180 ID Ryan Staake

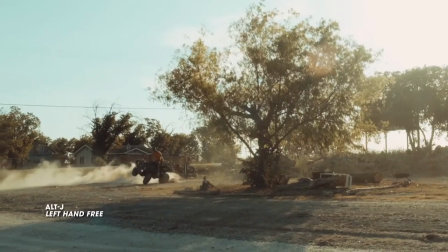Left Hand Free is a song by Alt J, if you're not familiar, that is kind of one of their, I guess, their weirder songs.
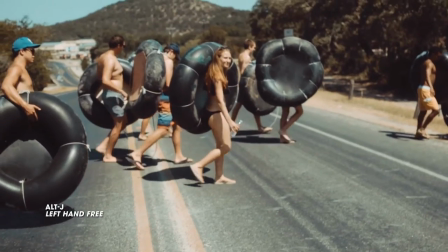It's kind of got this like very shameless American sound to it.
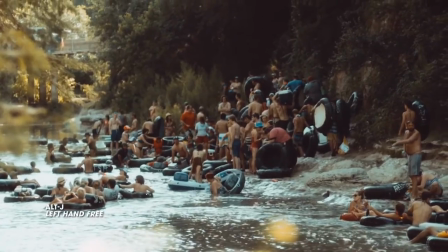A lot of people think that the band like made it as like a fuck you to the label, because the label wanted them to make more American friendly songs, radio friendly songs, I guess.
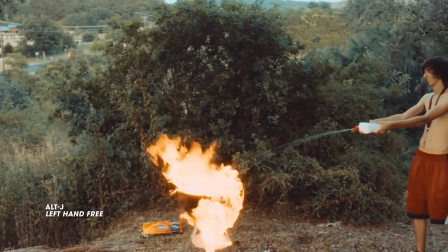I took it as less of like a joke video or a fuck you video,
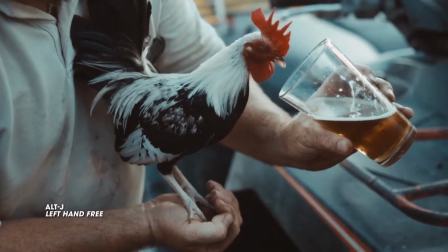more just an opportunity to show this like shameless American summer portrayal of just, people at, people tubing on rivers,
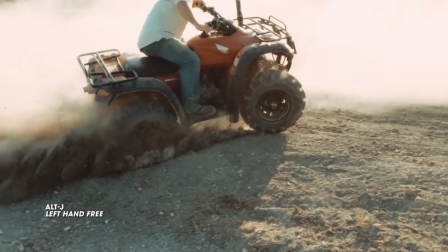which I did growing up in Missouri, or, people, on ATVs or shooting fireworks or whatever it might be, just enjoying summer and just that,
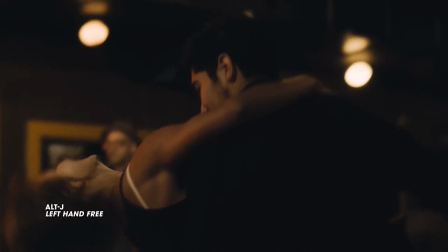just that awesome time of summer, I guess, summer in the Midwest or summer wherever in the U.S. you know, I guess the final output sometimes looks like a Coors Light commercial or something, but that was the intent, was just to make something fun and honest and not too too deep, I guess.
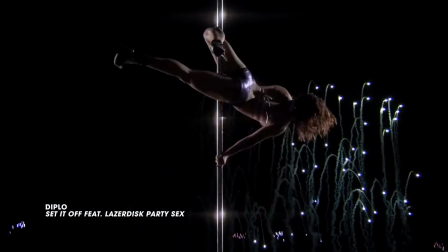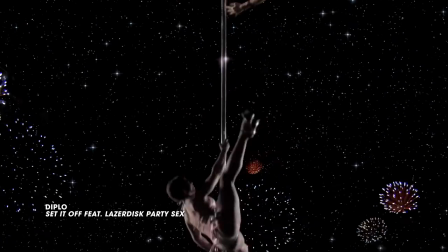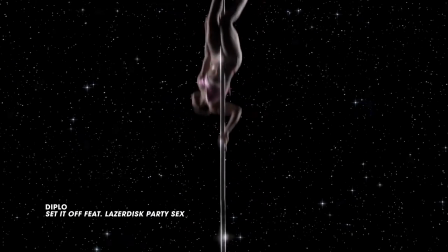Favorite video of mine still to this day that I've done is the Diplo Set It Off video, just because it was very fun to do.
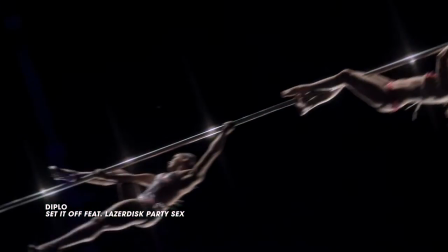I mean, I was, you know, filming pole dancers, incredibly talented pole dancers from this group called Era, had a lot of time to put that together in post. Just working in After Effects myself alone, just kind of building out
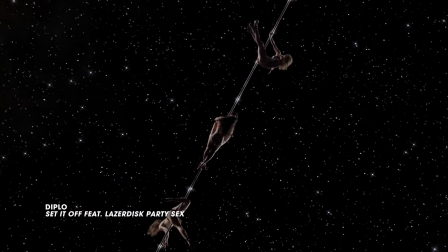this pole, just kind of stitching all these shots together, and just kind of creating this.
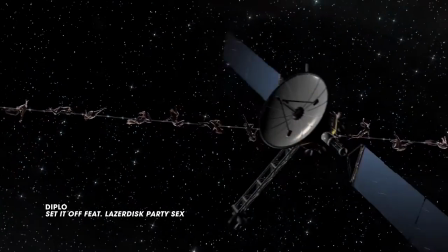Very focused, infinite pole dance, you know, was the concept,
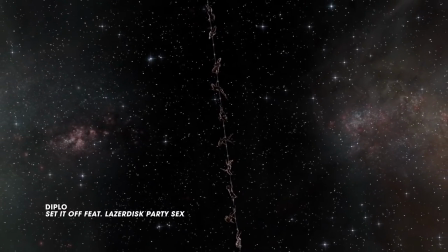and just kind of having fun with it and just making all these weird transitions and all these, you know, fun effects that I wanted to play with and putting it all together.
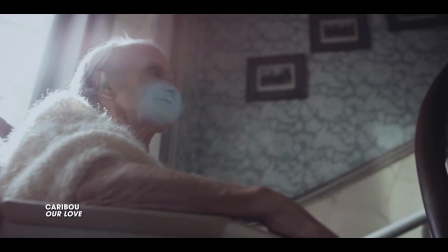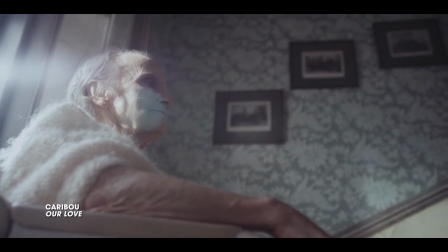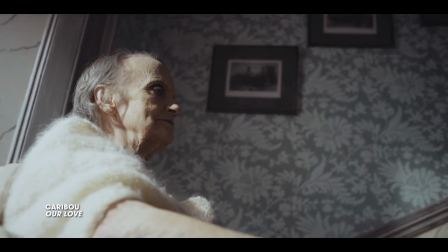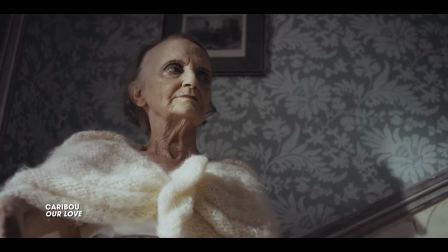That was a video that I actually wrote when I was on vacation in Ireland at this beautiful house. I was walking all around the house, all around the grounds and stuff, and just thinking about how this, you know, this video might come together based on this song.
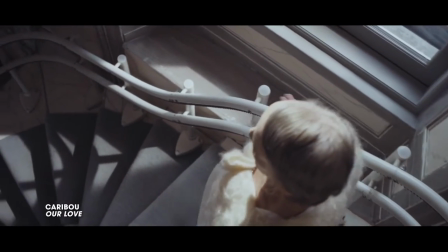And then I started to really just enjoy the mix of the song with the environment that I was walking through.
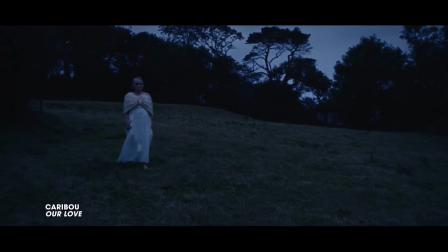And ultimately that turned out to be kind of the story that I wanted to make. I wanted to shoot the video at this house that I was at on vacation.
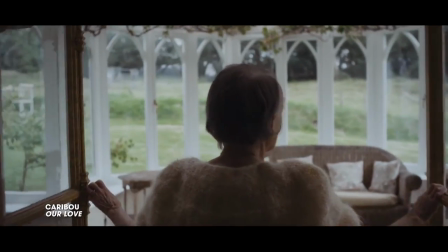And I kind of crafted the story as I walked around based on this idea of a long-term love that one might have with someone else.
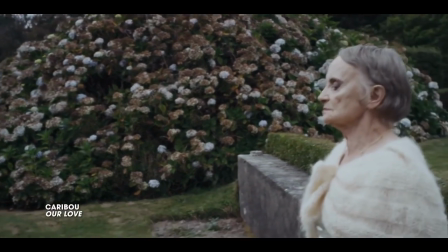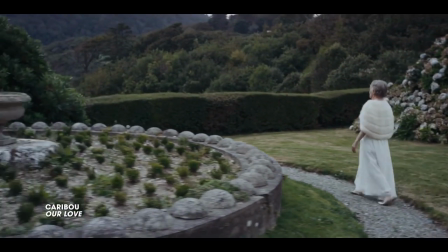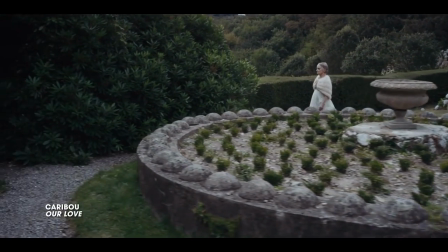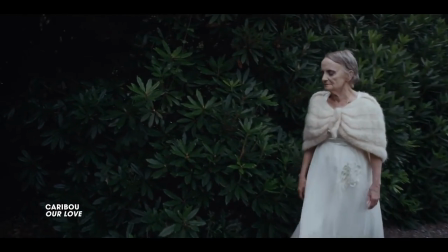I played off this idea of loss and this woman who has kind of come to the end of a relationship.
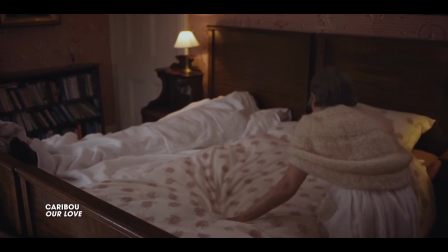And, you know, she's an older woman and her husband has died. And kind of made this single kind of fixed POV,
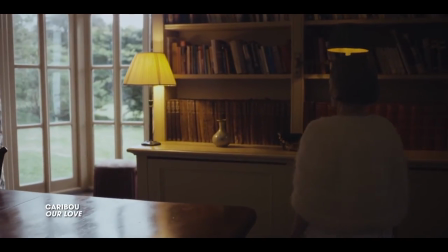over-the-shoulder tracking shot coming with her throughout the entire shot, or throughout the entire house, really kind of just showing the beauty of the house,
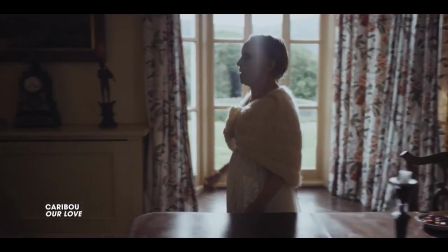showing her solitude in it, and really just giving a chance to let the house shine, I guess.
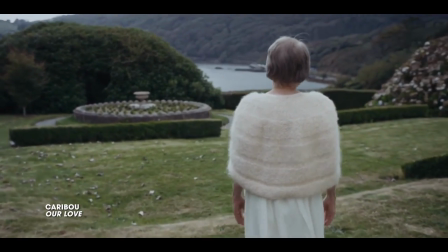And the whole video, I pitched it actually just with this shot,
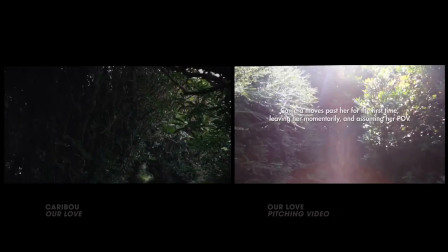walking through the house where I walked through with a 5D and just shot, you know, what the path might be, and then overlaid the type on it,
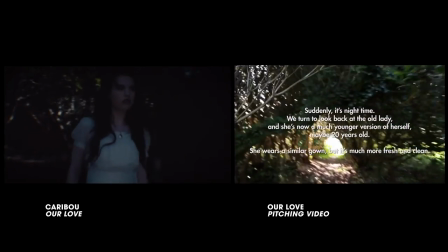which explained, okay, this is gonna be here, this is gonna be here, this is what she's gonna do.
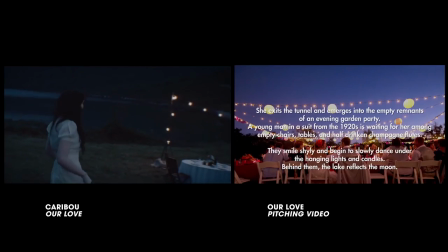And that was how I pitched that, which was a fun process, because normally it's a PDF where you're, you know, sketching or sourcing images or whatever it might be and just explaining it. But this, I could actually show it.